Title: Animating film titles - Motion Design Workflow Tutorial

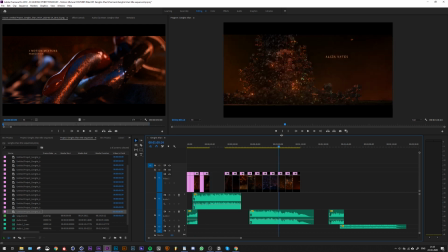243s
And because then I didn't have to render out frames that wouldn't be used, and since I'm sort of limited on render power, I really had to optimize.
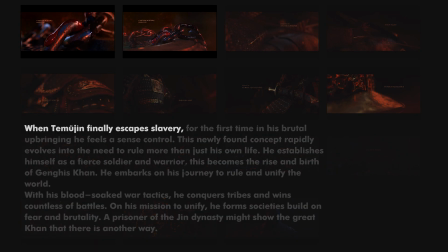251s
I wanted to point to parts of my premise in a chronological way, if that makes sense, so each scene either could tell a small story or added up to tell about an idea or a concept.
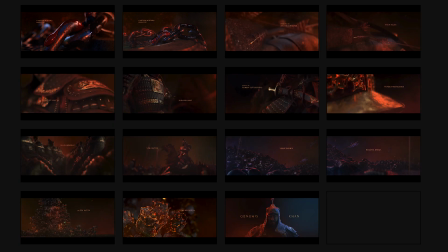262s
Alright, so I want to go through the scenes quick and show a bit of my process and talk about my ideas and the concepts behind.
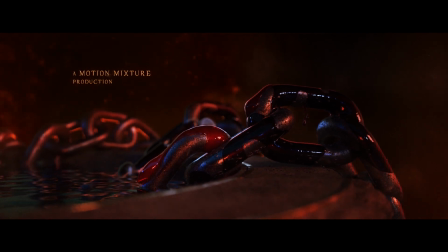269s
The first scene here. In Genghis Khan's early life, he was actually held as a slave,
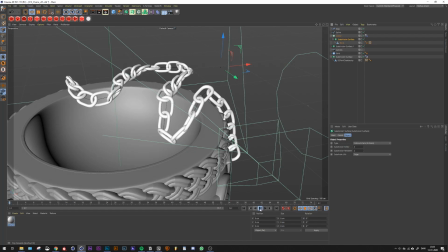275s
and to tell that story I created the chains here in the first scene as he escaped slavery.
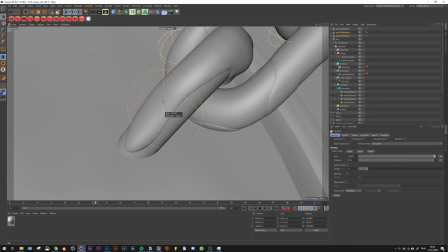281s
I therefore have the blood, both as a way to show he fought his way out, and to say that he got a taste for blood early in his life.
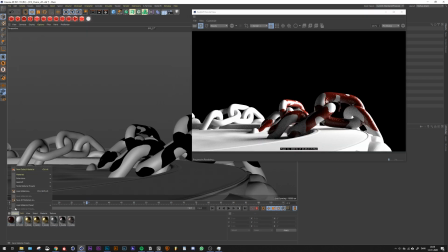289s
The water was sort of a way to symbolize that he was reborn, and
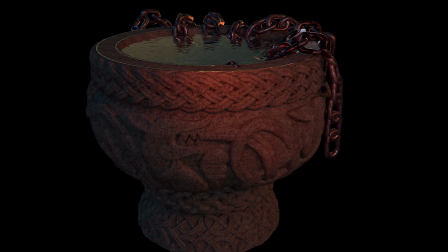293s
the actual object that the chains are hanging on is a model of a baptismal font to sort of symbolize he is on his way to have a new name,
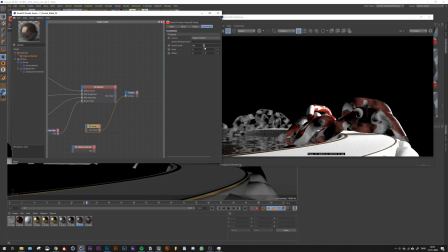302s
Genghis Khan, from Temujin to Genghis Khan.
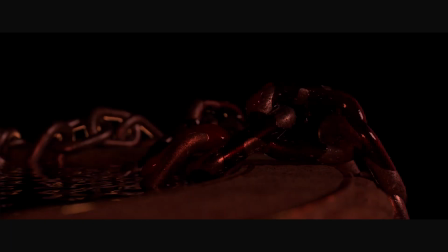305s
And then I just worked on smaller details, creating materials and lighting until I had something that I was happy with.
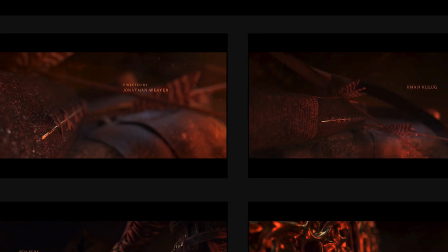312s
So the next couple of scenes are kind of telling parts of the same story that I was trying to tell.
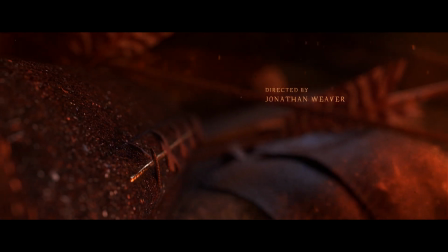317s
The first being with the bows and arrows. The bow is slowly being put together as the gold and leather are finishing the handle.
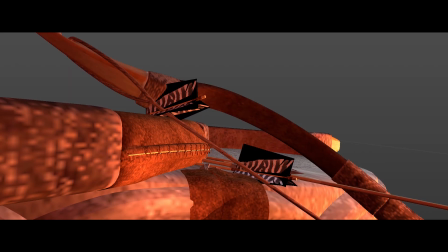324s
And I wanted this to symbolize that he was gearing up and getting ready for the battle of a lifetime.
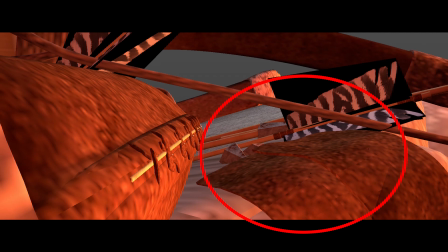330s
Same reason why there is the leather in the background and arrowheads, things to build with.
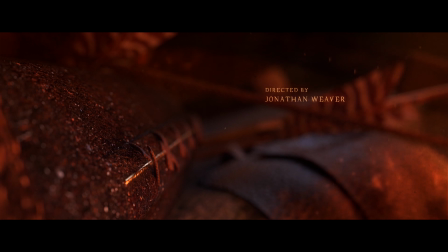336s
Which I might have blurred out a bit too much, I admit.
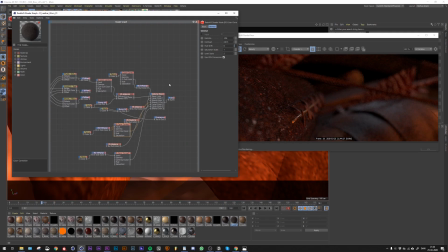340s
But it's there and it sort of held the intention, at least for myself. So as with most of the scenes, I really focused my attention on the materials and lighting,
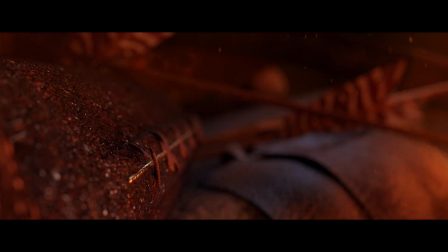352s
as I did with this one, to really get in on the mood that I was looking for. Okay, so continuing on here with the next couple of scenes where the armor of the whole Genghis Khan sculpt created by the powerful tumen.
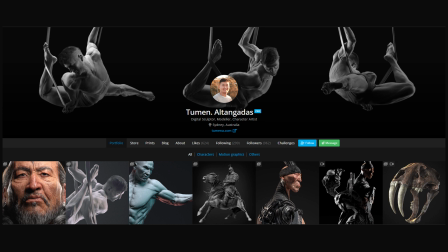366s
I hope I'm pronouncing your name right, because it's a great sculpt, and I got the sculpt without any shaders or UVs,
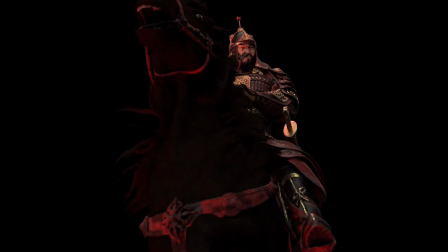374s
which was a bit of a challenge, but it ended up being worth it for sure.
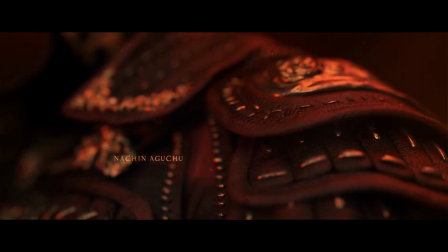379s
As with the bow and arrow shots, these was about telling the story that he was getting ready for war.
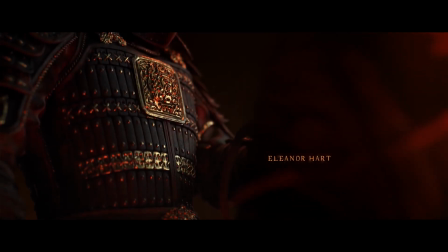386s
And for the sake of the art, these shots get a lot of time in the title,
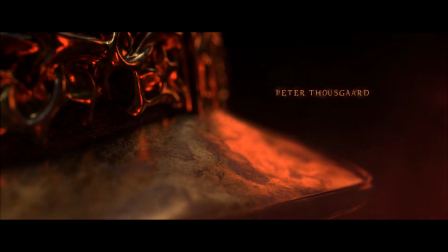390s
because I thought the sculpt was so good, and it really lifted up the video higher than I could have done on my own for sure.
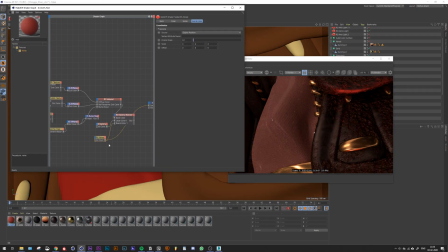397s
The armor didn't just have the symbolic meaning of war and battle.
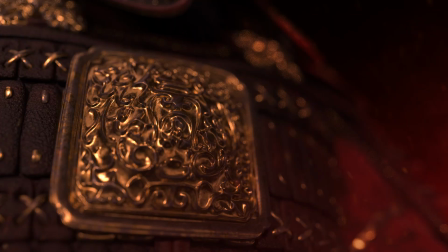401s
I thought it showed toughness and wealth with the gold, which was sort of an important themes to talk about, I felt like. Again, with the lighting for these shots, it was super important to really sell this feeling that I was looking for.
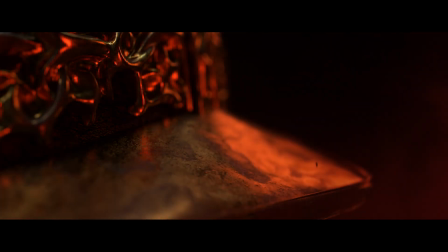415s
And the materials also had to be on point with these close-up shots, which I'm pretty happy with most of the shaders in these ones.
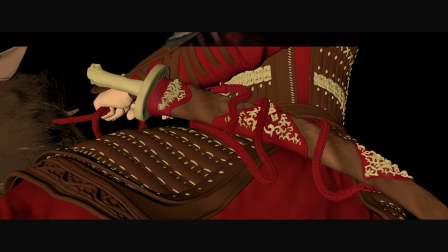424s
The good thing about having the model, using the same model in multiple shots,
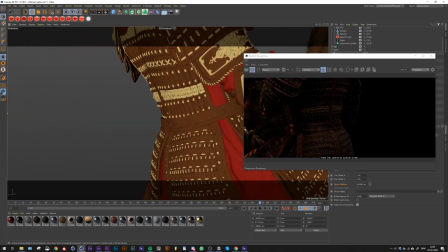428s
was that like once I had created it, I could basically just worked wherever I pointed the camera.
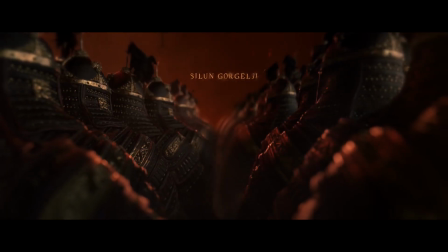435s
Okay, moving on. This shot was one of my favorites, probably.
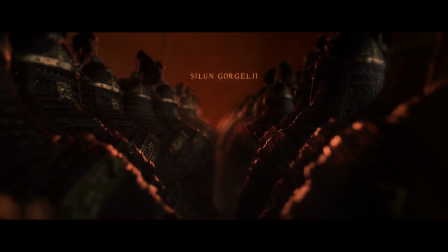440s
It's supposed to show that now the army is marching to war, getting ready for battle.
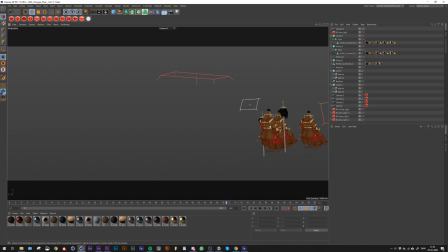447s
Sort of a simple shot in a technical aspect, but it's a pretty damn heavy scene. But I kind of just threw the model in a cloner and, you know, lighted the scene till I had something that looked neat.
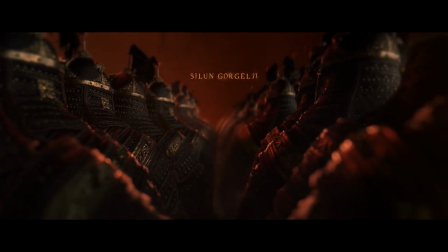461s
So kind of an easy scene to create, but I think it's powerful and I really like the look of it.
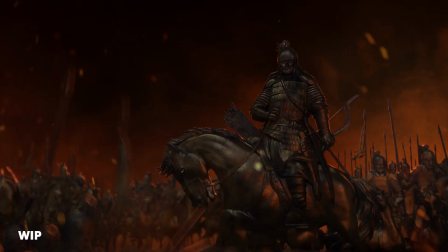466s
This scene, I wanted the army to be sort of in the middle of the chaos, with their leader rising above, showing that he's part of the troops and a fearless leader.
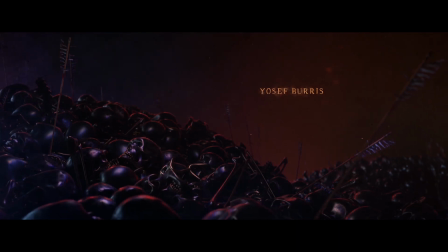474s
And as what war does, it leads to sacrifice and suffering. And I felt like it was an important factor both for the story premise, but also
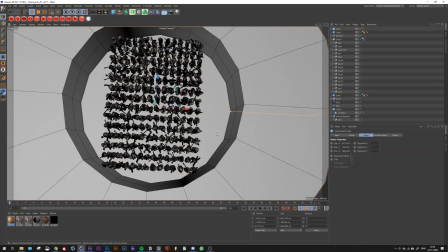484s
the magnitude of killing that went on in this time period.
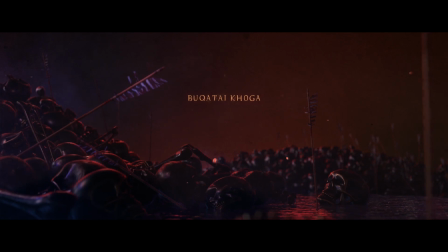488s
So from almost at the beginning of the project, I had this shot of black skulls stacking on top of each other,
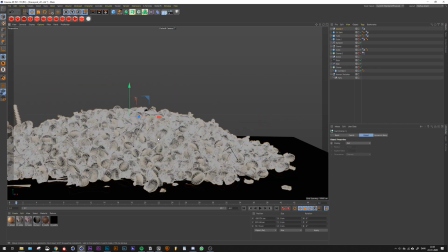495s
with arrows pointing out of the heads or the skulls. I had this in my mind from the beginning.
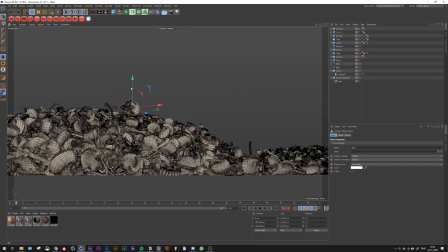502s
I think the symbolism sort of speaks for itself in this one, brutality and destruction.
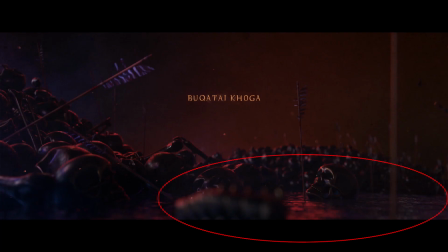506s
I added the water again to symbolize rebirth,
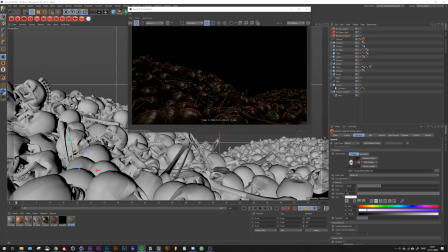511s
as the Mongolian army removed life, but in a brutal way made space for new.
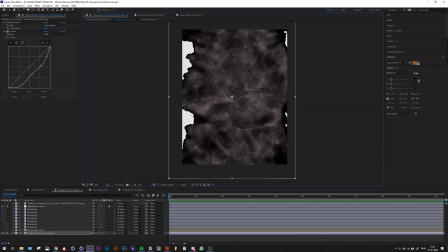516s
To get to that sentence in my head, the brutality of unity. The scenes of the roses was where that really came to life.
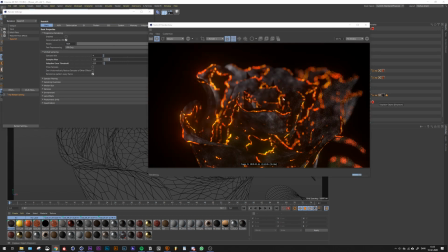525s
The concept of burning down things to build them up again is what I really wanted to capture, as this new red rose comes out of a burning rose.
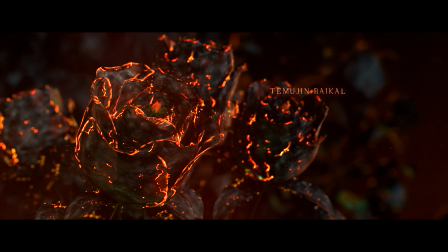533s
Roses could also be a symbol for rebirth.
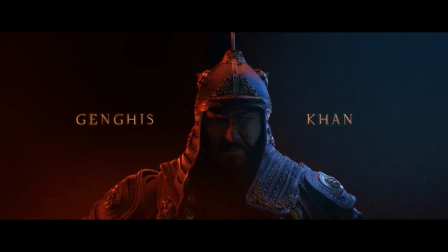537s
Now getting to that last shot, I think it's kind of obvious where my thoughts were with this one. It's supposed to show the two sides, the good and the bad.
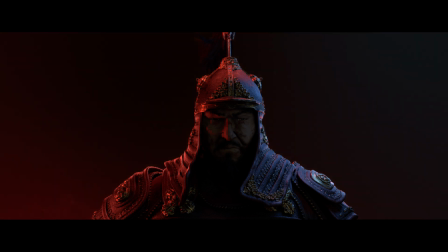546s
The premise I described, someone from the Jin dynasty might have showed the great Khan that there was or is another way.
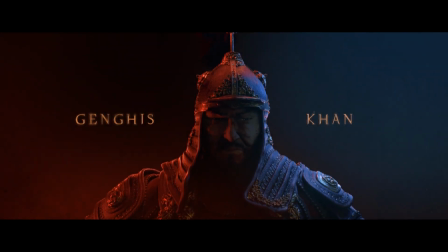553s
I read in different articles that this Chinese prisoner Genghis freed ended up sort of being his right hand.
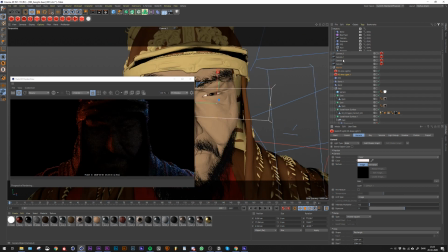561s
But he had a different approach to the conquering, which some describe as this was where Genghis Khan developed his softer side.
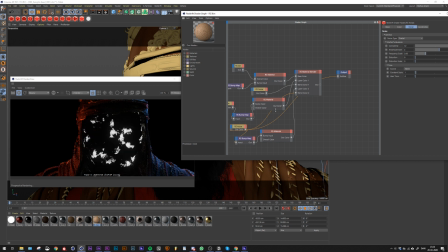569s
I tried to change the sculpt a bit on the face to have one side look more angry and the other one more soft or more, I guess, human.
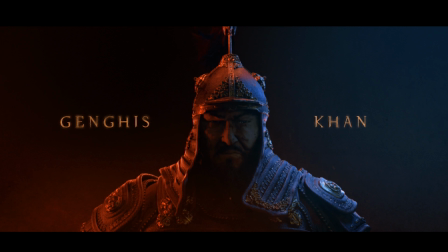578s
The colors obviously help with that, but I tried to remove almost all the reflection from the angry side, in the red side to put extra light and reflection on the light and more soft side.
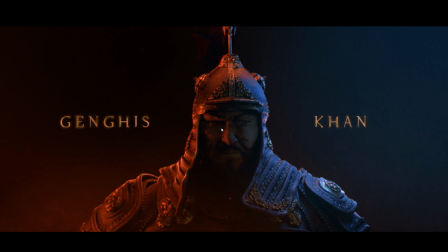594s
Because I've heard different places that the eye is sort of the soul into the human. I was trying to make him look more human on the one side and less on the other. I don't know if it worked, but at least that was my intention, and that was again sort of the feeling I was trying to get from this scene.
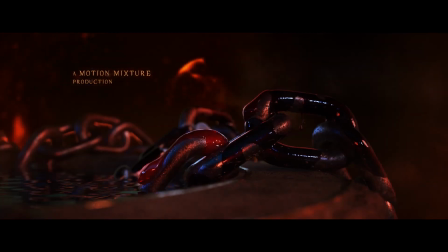611s
So as for like just a small fun note here coming to an end, all the names that were put in there, most of them anyway,
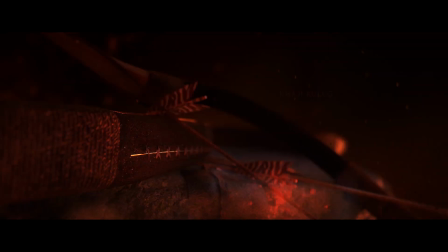619s
was created with a Mongolian name generator or an American name generator.
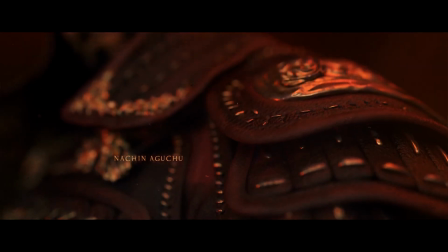625s
Because I wanted this to seem a bit more real,
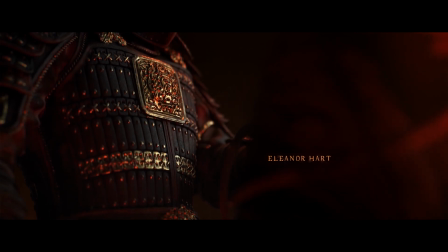627s
so the Mongolian names could be like the actors on the set, and it could be like an American production.
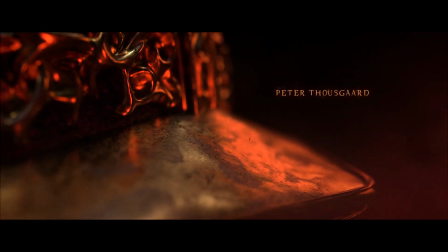634s
That's why I have the American names as well. And just like a small Easter egg I put in there was Temujin Baikal.
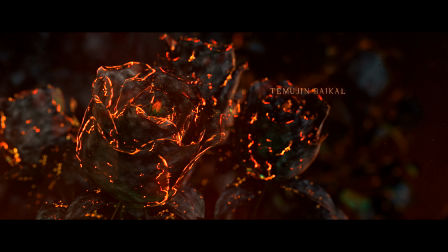643s
I think Baikal. I'm probably pronouncing it wrong, but I think that was Temujin was Genghis Khan's name, and Baikal, whatever, was the city he grew up in. Was born in, I think.
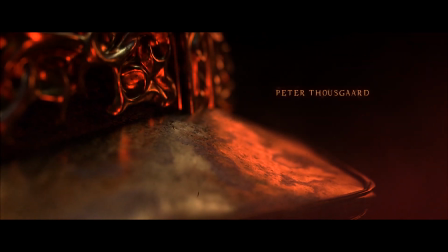656s
Alright, so coming to an end on this process, I really enjoyed creating these titles.
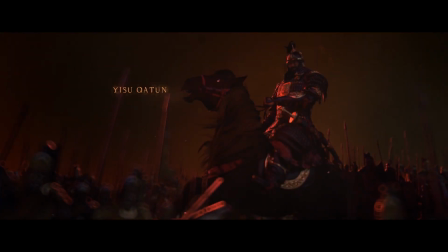661s
A lot of work went into it, not just the technical, but also the research and development.
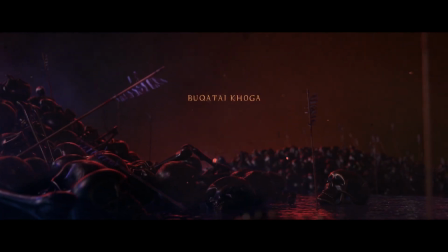667s
It took a lot of time, but I really enjoyed creating something like this.
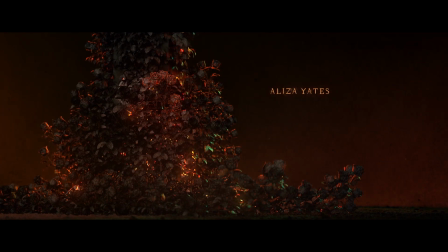672s
It's a lot of fun, and I can only recommend that people try to jump into a project like this.
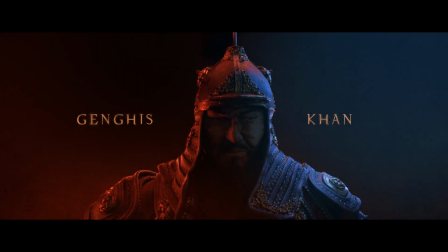678s
And I hope that my video of this process at least gave you some idea of how you can maybe do this on your own. This was sort of my intention with the video, to put some boundaries around how my process was and how I did it.
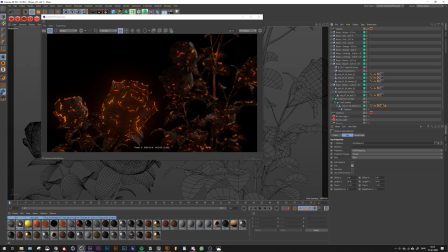692s
It's not like the right way, because as I said earlier, I've never done anything official, so I'm not an expert in any way,
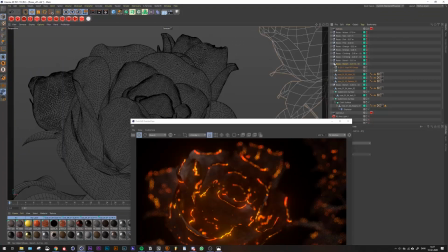699s
but I hope you found some of it interesting and maybe learned a thing or two.
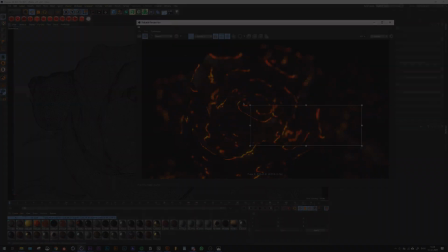703s
And thanks for watching. Bye bye.